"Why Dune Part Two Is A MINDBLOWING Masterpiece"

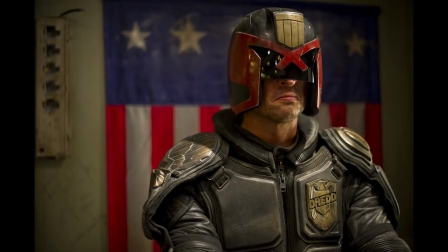As a sci-fi connoisseur, I'm going to make a judgement here. Denis Villeneuve is the best sci-fi director of this generation.
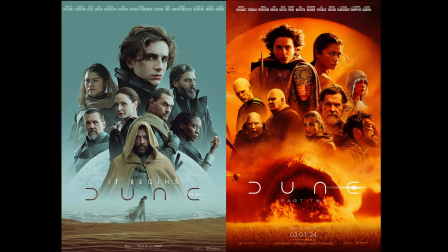Arrival, Blade Runner 2049, and now Baudun movies alone cement his place atop of the genre.
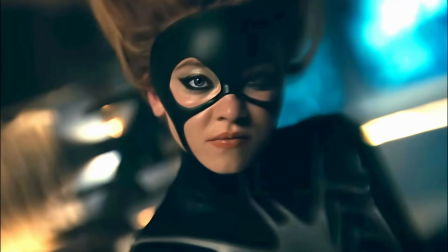At this point he could go on to direct Morpheus and Madame Web back to back, and he'd still be one of the best all-around directors working today.
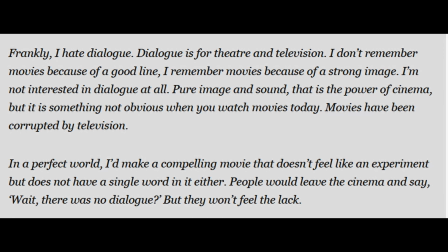There's a great interview that has been going around social media, where Denis Villeneuve said, Image and sound, that is the power of cinema.
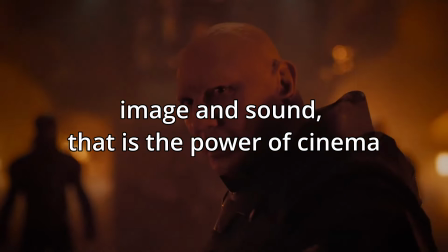I just thought that was incredibly neat how a single phrase can inform a director's vision in such a concise way.
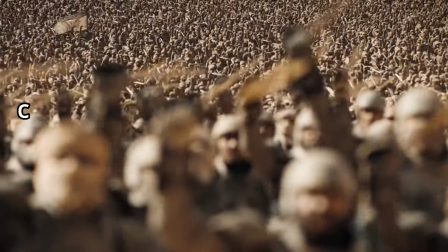You could translate it to more technical terms, of course, cinematography and sound design, that is the power of cinema.
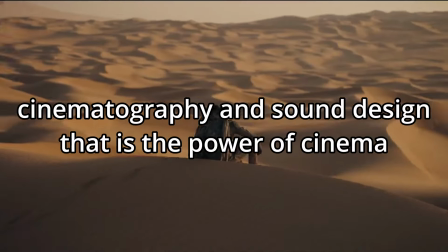And if that is indeed the case, then Dune Part 2 is one mighty movie.
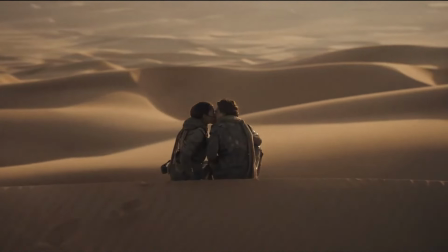The cinematography is beyond great, of course.
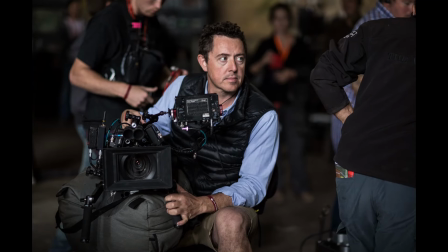And the one thing that I have to point out is that the cinematographer, Greg Fraser, is like Denis Villeneuve racking up quite a resume.
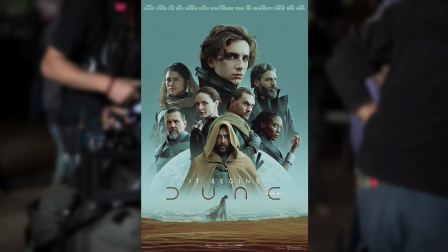He did the cinematography for movies like Dune Part 1, The Batman, Rogue One, and The Creator.
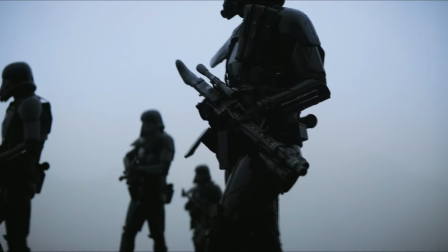Now, I didn't like Rogue One and The Creator all that much,
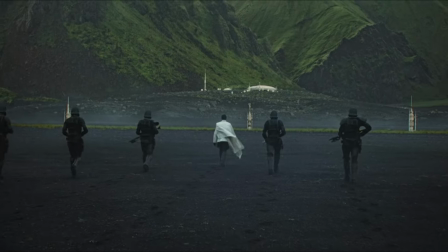but the one thing that stood out to me about those movies was undoubtedly the cinematography.
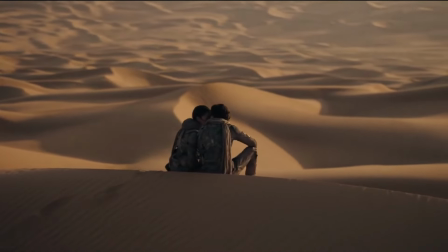But getting back to the point, what makes the Dune cinematography so great is not only that it's incredibly beautiful,
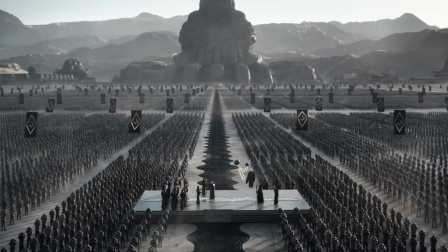but it actually serves a purpose to the story, because it perfectly matches the alien tone of the movie.
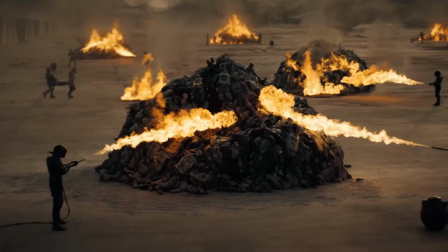Dune is a sci-fi epic. Its story is supposed to be literally otherworldly.
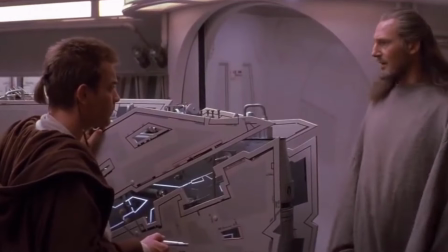However, most epic sci-fi movies tend to forget that. For example, as much as I like Star Wars.
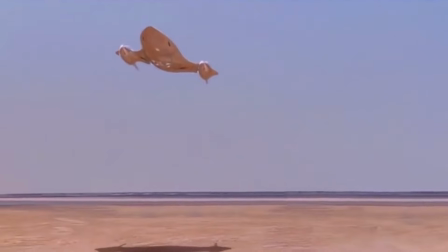Let's face it, Tatooine just looks and feels like some desert on planet Earth.
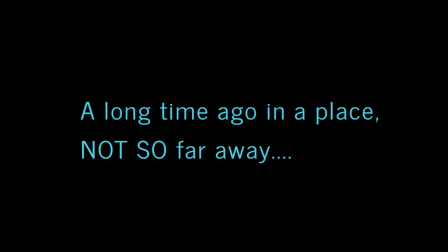It all feels like it takes place in a place not so far away.
I don't like sand.
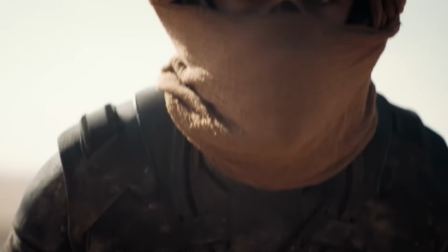Arrakis, on the other hand, through the use of masterful cinematography and ethereal sound design, truly does feel otherworldly.
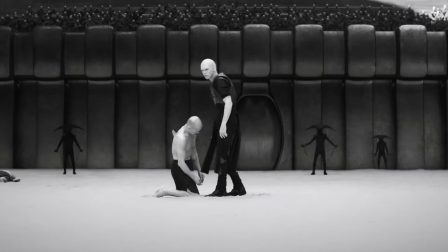As to make my point, there's a whole black and white sequence set on Gidi Prime, the homeworld of House Harkonnen, that is absolutely breathtaking.
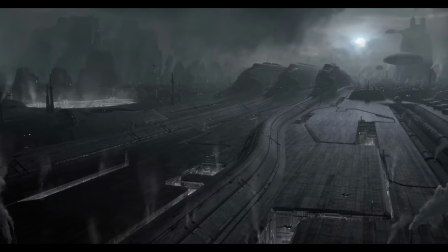There's something off about it, you can't quite put your finger on it, all you know is that it looks amazing,
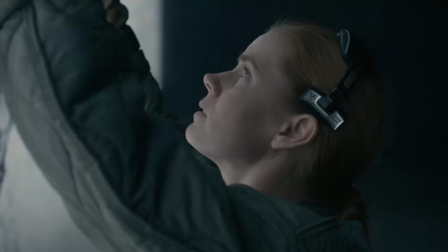it sounds amazing, but critically it does not feel like it's from here. It's exactly what I loved about Arrival, the aliens truly felt alien.
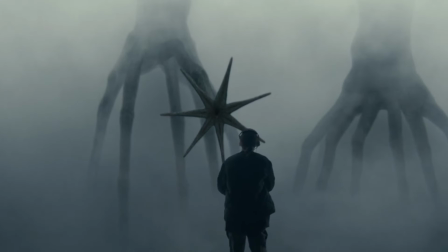Instead of the overly familiar little green man, Abbott and Costello were remarkably unfamiliar, they truly felt like alien beings.
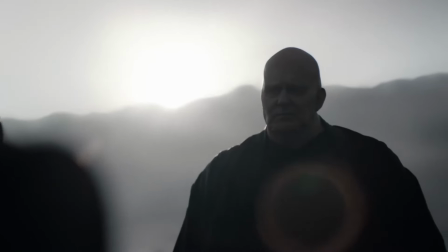And with Dune, Denis Villeneuve makes so-called alien worlds finally feel alien.
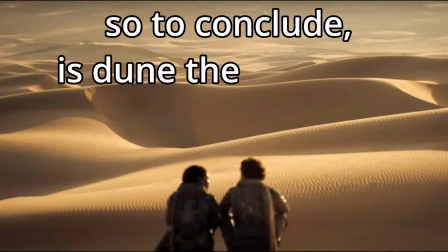So to conclude, is Dune the new Lord of the Rings, or the new Dark Knight,
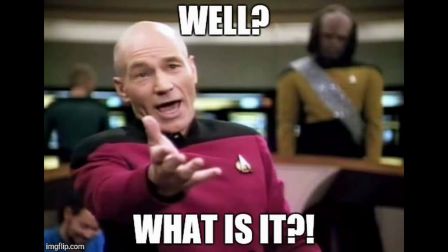or the new Empire Strikes Back, or whatever silly comparison our brains want to create?
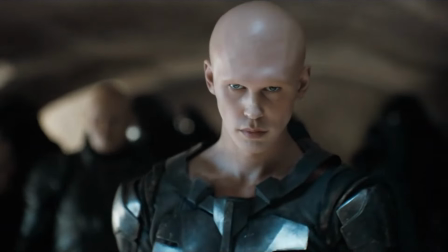I would say that, whatever it is, it's pretty damn great, and an actual masterpiece, in the truest sense of the word.
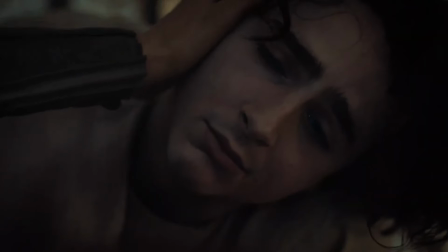The word masterpiece is often thrown around to describe movies that are at best just good.
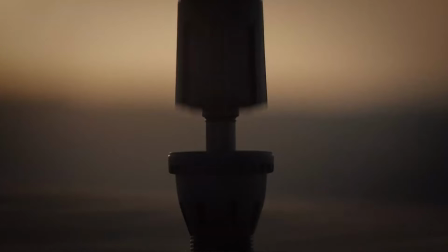There's nothing wrong with good, of course, but a masterpiece is not just good,
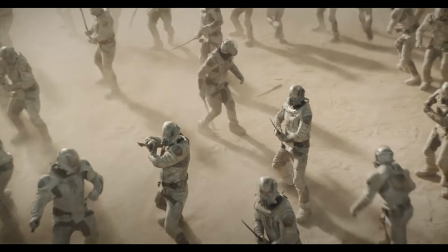it's story that can create a profound cultural impact and more importantly stand the test of time. Dune, I believe, is such a masterpiece.
He who can destroy a thing has the real control of it.